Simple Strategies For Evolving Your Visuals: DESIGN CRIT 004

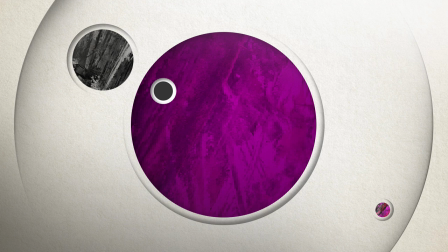Just keep at it. Again, it's a process. We're walking that path. I actually kind of like this one.
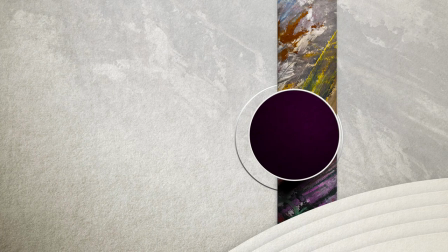A lot of stuff is really working here. So let's see where else that might go. Um, probably not here. I don't want to go to here. This is definitely dentist office wall art. Where did you come up with that? Fine. Fair enough. It makes my teeth hurt.
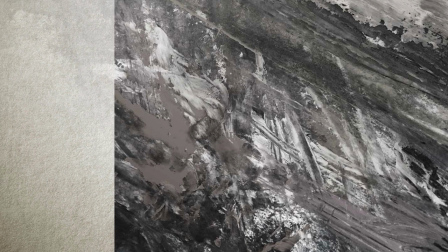But I do think that using that desaturated texture, faded out and masked off to give some grit to the background is really nice.
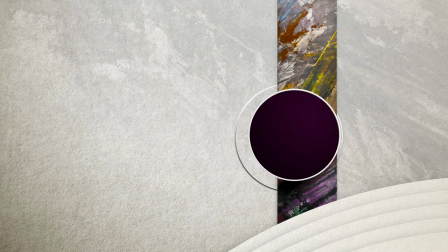So maybe we just take that, not this other dumpster goop, and paint it a little heavier.
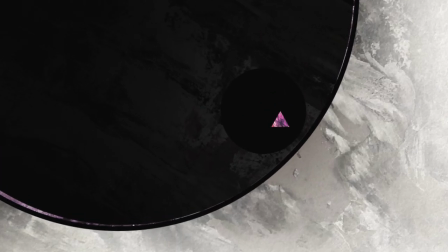Maybe even add it back in as a subtle highlight here in this black circle. And then here's a cool little idea.
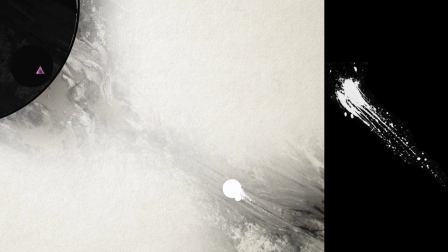Extracting one of the paints in one of those textures to become its own element, and filling that with a flat color.
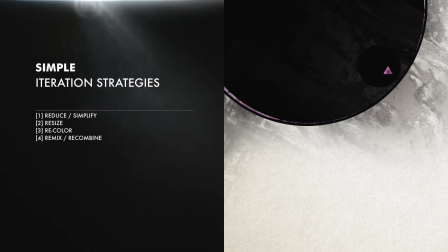Again, you can see how we're constantly using several of the strategies, if not all of them, each time as we move forward. Reducing and simplifying, resizing, recoloring things, and recombining various qualities and aspects of them in different ways.
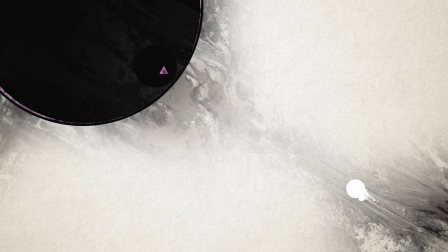Now, we'll keep doing that, although there's not much more to strip out at this point.
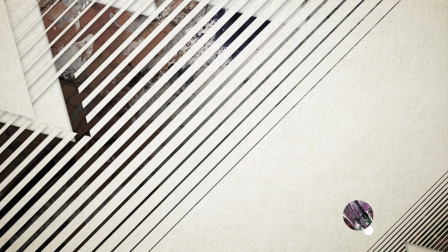So here you can see how I took some of what was working and used it in a different way while I built it back up by bringing triangles and the edges of those squares back in. And there's nothing in here that I really see as working.
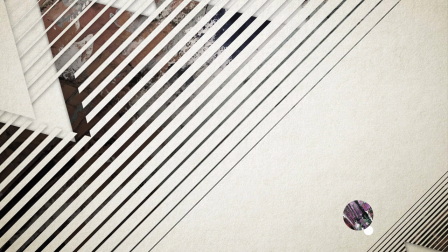I don't see any big wins here, so let's take this and reduce it a ton again and recolor it and...there we go!
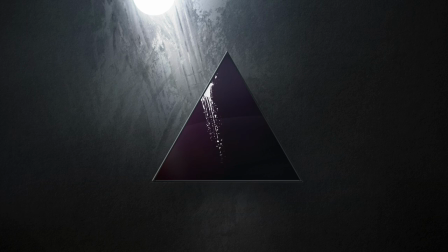Finally, I've got the simple idea to recolor the background, which leads to other ideas like using the paint texture to brighten it like we did with the lighting touches from before.
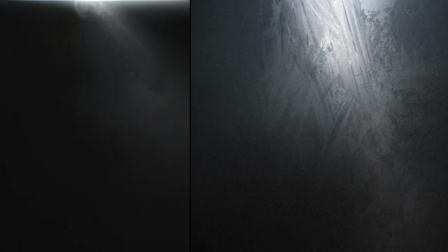It's kind of an ode to the Division 5 background, actually.
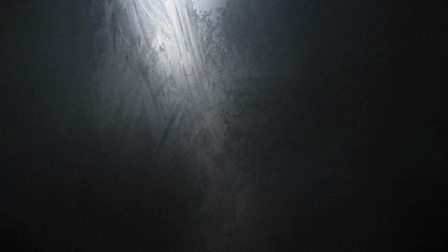That's cool at least, because then I decided to put the extracted paint element inside of the triangle, and it turns out that that looks like bird sh**.
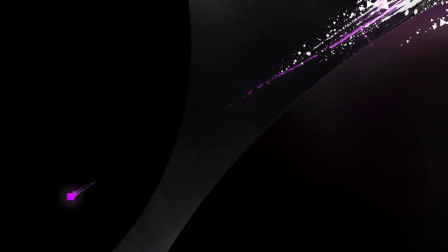So let's swap out for circles, scaled way up so they actually knock out most of the background, which is toned down even more.
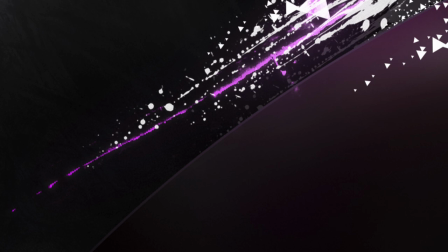The bird poop is scaled up and combined with another extracted paint stroke and also scaled down and turned purple down here.
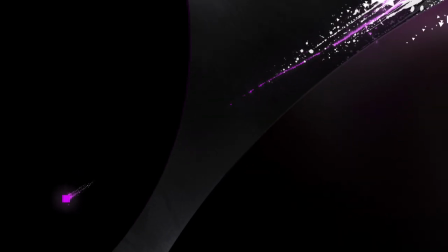There's also this idea of using the triangle as a kind of particle. Again, this is not a show your friends piece of art, but I do like this idea of using the paint texture in the background more like atmosphere.
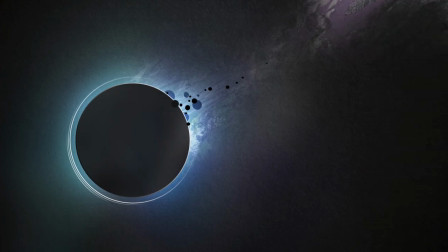So let's pump up that atmosphere. I'm sampling the colors in the paint textures and brushing them back in with a huge,
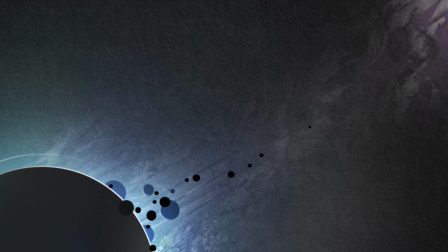soft Photoshop brush over the top of a desaturated texture, just like in this one, but now with more colors involved.
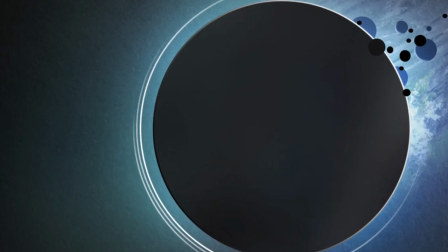And then this idea of making thin lines by punching one circle out of another, like here, is a good idea, but just isn't really lighting my fire.
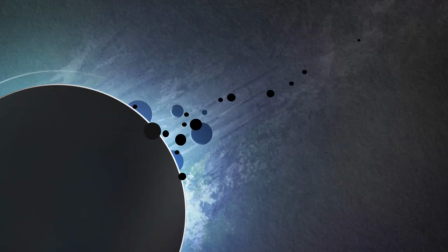But there's also this layering of darker and brighter small shapes that kind of works.
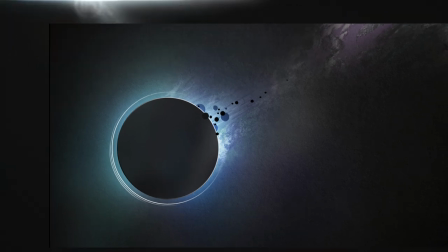I mean, that's pretty simple, but it's kind of cool. And again, look back. We're a long way from Kansas at this point.
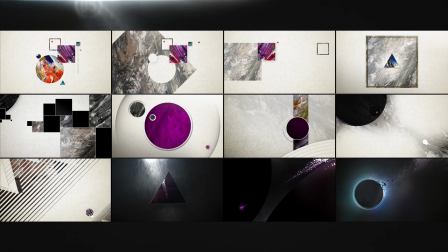So let's take that another step.
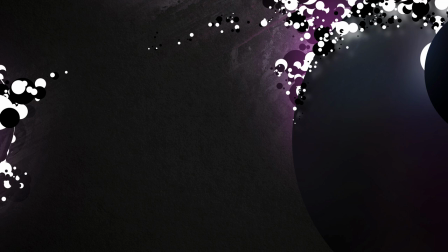Here, I'm doing a lot of the same things, just more intensely, going as far as to add in reflections and light hits up here.
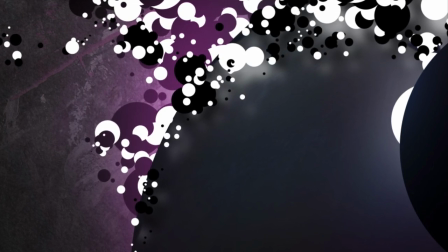And I like the depth that all that layering of black and white shapes creates, along with the lighting cues, but that's maybe it for this one.
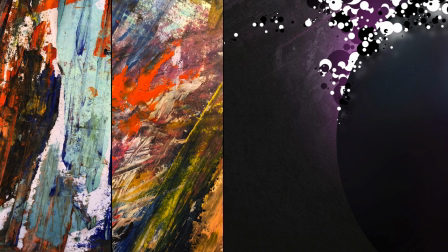It doesn't really make very good use of the paint textures, and I want to use them. They're really cool.
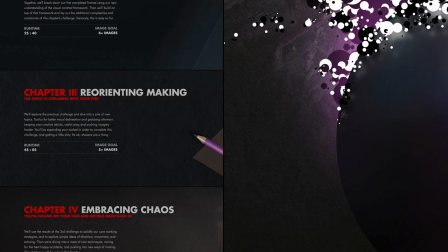And it turns out that in this particularly early exercise in the course, you're not allowed to use 3D just yet. And I want to stick to the same constraints that Simon was sticking to.
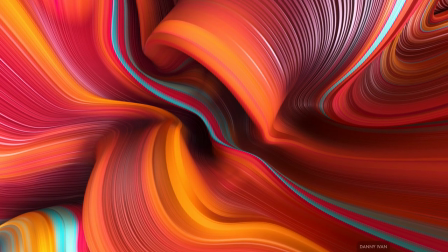So I won't like wrap the paints onto 3D shapes or sculpt out some cool glossy paint lick.
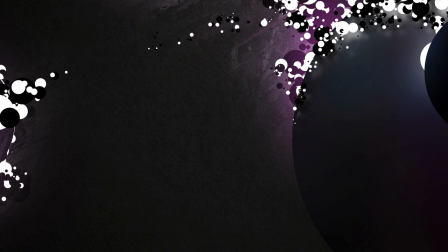I'll go in the other direction and keep it really graphic. So let's go all in on all of our strategies and see if we can do that.
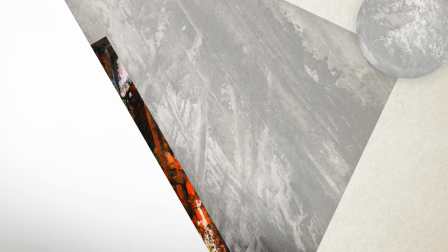All right, this I can get behind. This is really simple, but we're using a bunch of stuff from the previous 12 iterations, so holy cow is it different from where we started.
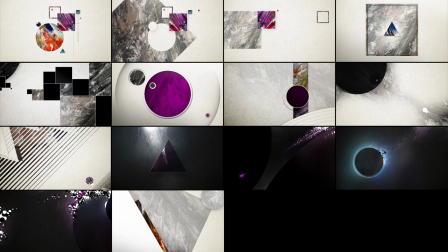We had to go through these to get here, but that's exactly how it works.